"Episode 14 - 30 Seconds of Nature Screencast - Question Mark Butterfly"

the question i would have is where is he when he moves a little bit is that still right in the frame oh I think so
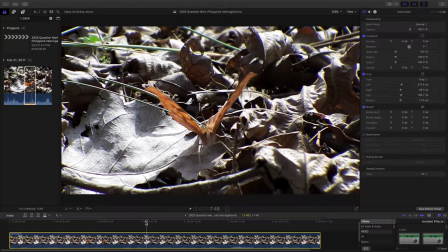255s
that's gonna also zoom in a little bit and let us see him a little better
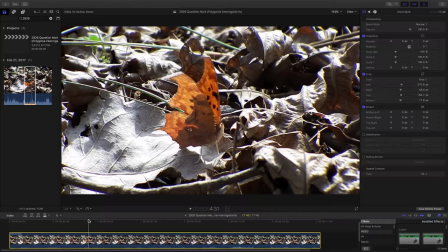261s
and just looking at the movement he's making I just love that little nose up in the air I'm
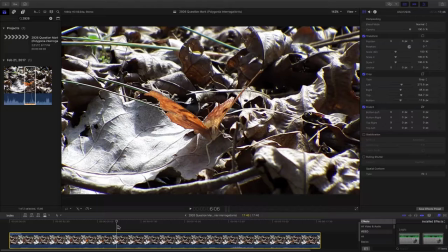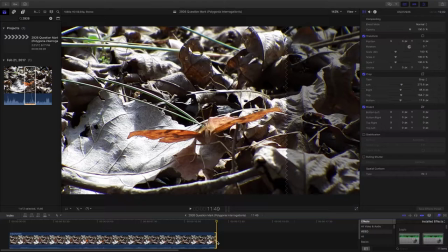283s
going to leave that there and just bring the end of the video in toward there so
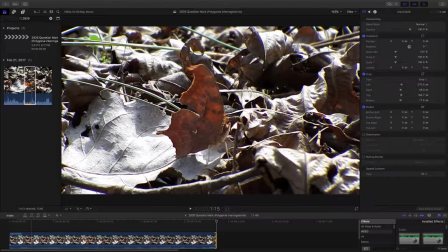289s
that's giving us about 11 seconds let's see at the beginning there
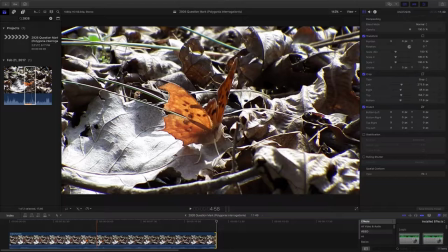296s
we have 2 seconds of him that's about good for being able to observe him
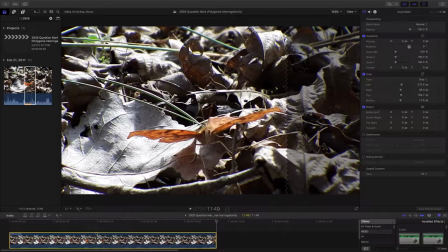310s
let's take and make that our 30 second video and we'll change the duration here and
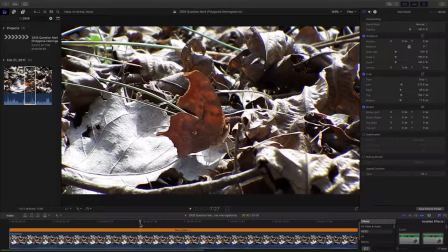let's just get it in frame here again that brings us down to about 39 percent motion speed wonder though
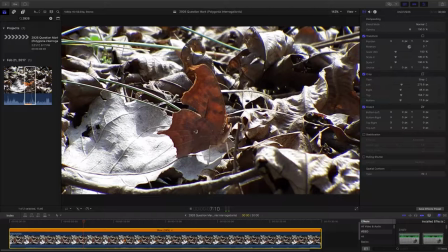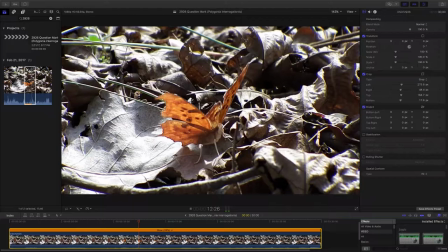348s
So, whether that'll be enough slow motion here to really observe what he's doing and the way he's doing it,
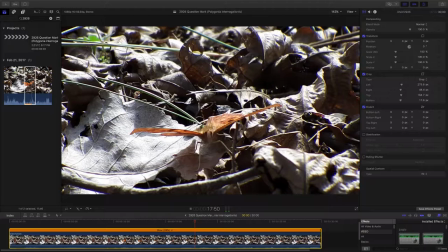355s
the way he's moving his legs, I think that's pretty good looking.
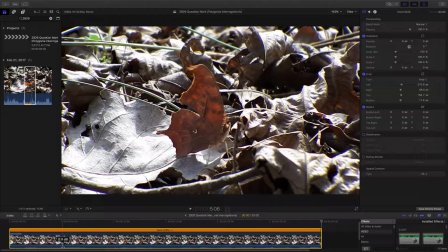370s
Now, we're going to just make sure that the audio track is turned off.
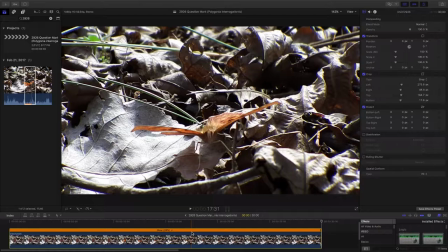375s
Very distracting audio here.
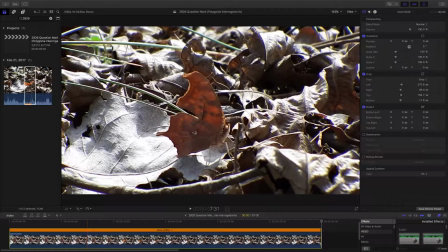379s
A lot of man-made sounds and not good nature in this case.
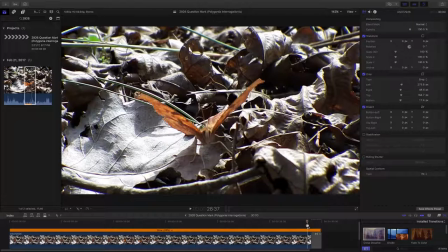387s
Let's throw a dissolve in on this and
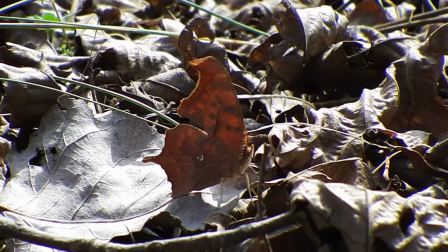392s
I think we have a 30 second nature video.